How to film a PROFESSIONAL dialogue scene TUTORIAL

In films, whether it's a drama, romance, comedy, or horror,
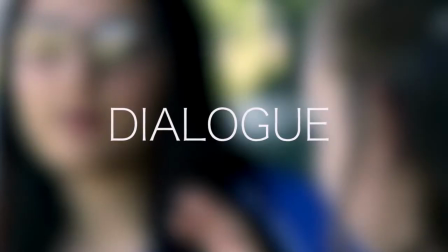(0:04)
there will most likely be dialogue, specifically between two characters.
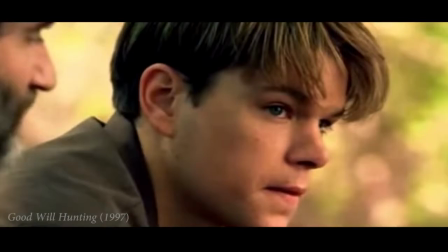(0:09)
Scenes like these are very important.
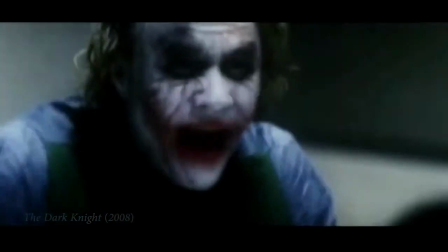(0:11)
It adds character development, chemistry between the two characters, and it helps emphasize the plot and understanding to the audience. But these days, far too many beginner filmmakers fail at delivering good conversations within their film. And this can be for a number of reasons, whether it be bad acting, or the dialogue's terrible, or the shots are wrong. It just messes with people and it disconnects the audience from the conversation. There's so many little points that if missed, it can destroy the scene entirely. So I'm going to teach you guys the skills to create a successful dialogue scene. Now let's look at why it's important to get these things right. Now there are a lot of things in these scenes that we're trying to emphasize within a conversation. We need to make sure that what's being said can be understood. We need to make sure the audience knows where the characters are and where the focal point is.
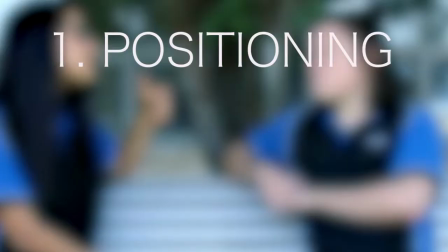(1:08)
Now I'm going to be splitting this tutorial up into 4 parts: positioning, shot types, lenses, and audio. Now positioning is very important. First of all is finding an environment that works, that emphasizes the emotion and the atmosphere of the scene, something that really complements their conversation.
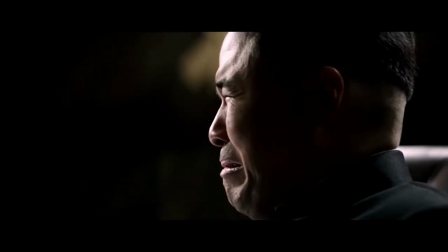(1:27)
If the dialogue is sad and emotional, like an argument or a breakup, you want an environment that expresses that. Something like a dimly lit street or a cloudy afternoon in a park. This also helps you work out where you put your characters, whether they're sitting down or standing up, if you want to show a point of status. And these important things will help you dictate where you put your camera. The first thing you must remember is the 180-degree rule. Every single time you shoot something, there is an invisible line called the line of action.
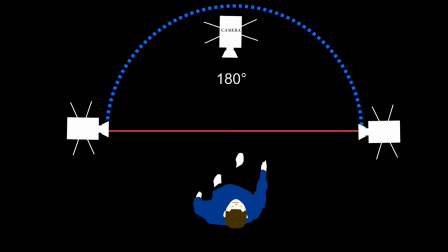(1:55)
This dictates your 180-degree rule, where the camera should only work anywhere behind this line.
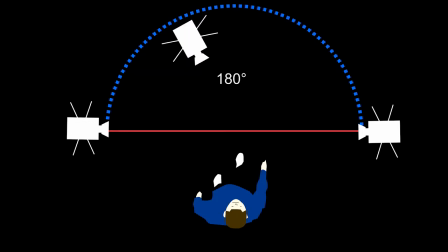(2:01)
This is because if it breaks, it can be confusing as to where something is happening, where the characters are or what they're looking at. So keep your camera within the 180-degree rule. Probably the most common mistake with positioning is not using the rule of thirds.
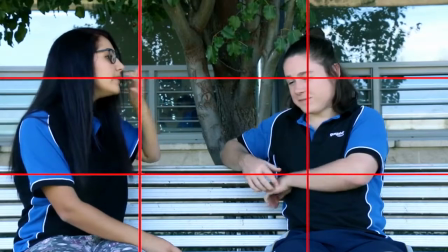(2:15)
My God. Basically, the rule of thirds is a technique to make a short film more balanced and three-dimensional.
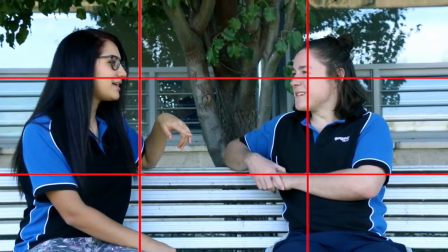(2:21)
It helps you to avoid putting a character or focus directly in the center, which creates an unrealistic 2D effect.
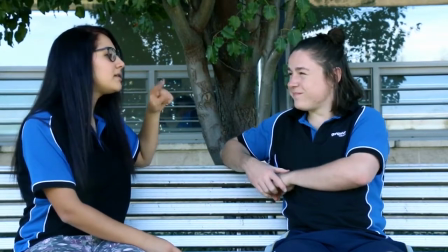(2:27)
First thing to think about with the rule of thirds is where your leading lines are. Always have them either on the top or the bottom line, depending on where the subject is. As for the character, you generally want their eyes on the line, and the body proportionate to one of the leading lines.
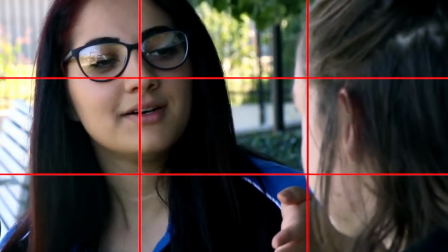(2:43)
When you shoot your over-the-shoulder shots, have the character facing the camera fill up most of the shot, keeping in mind the positioning of their eyes. Now there are 3 really important main shots you have to remember when shooting a dialogue shot.
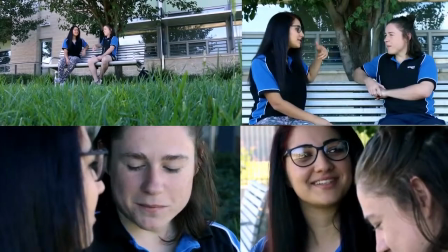(2:56)
That is an establishing shot, an over-the-shoulder shot, and a medium shot. You can use a lot of other shots, but these are the basic ones you need to use.
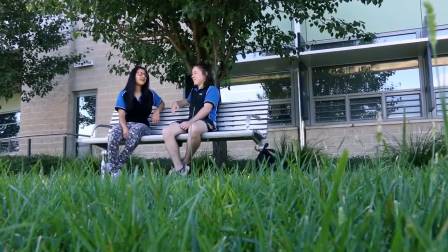(3:05)
The establishing shot, also known as a long shot, establishes the environment, establishes where the characters are in the scene. Remember, it can also establish the mood before the dialogue has even started. Next thing you want is an over-the-shoulder shot of both of your characters, keeping in mind the 180-degree rule,
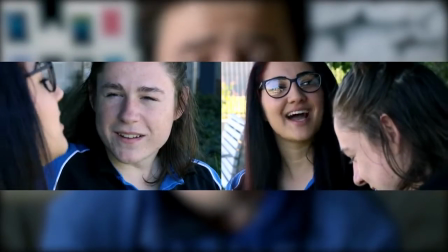(3:22)
which means the shoulder of the character will be on the opposite side for the next character. Your next shot is a medium shot. It's important to re-establish the scene, re-establish the conversation, who they're talking to, where they are.
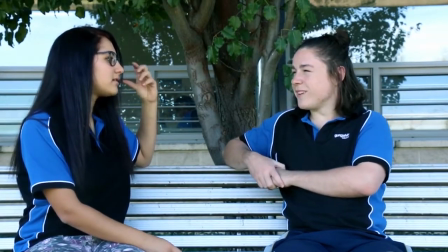(3:35)
And this is where a medium shot comes in handy. Keeping in mind your leading lines, you can make a medium shot look really nice. The good thing about a medium shot is you don't have to quickly change and cut scenes between a dialogue shot and a reaction shot if they happen too fast. Sometimes you want someone's reaction while they're talking, and you can also do this with an over-the-shoulder shot. Just cut to a shot of just them reacting to the other person talking, like in this shot here.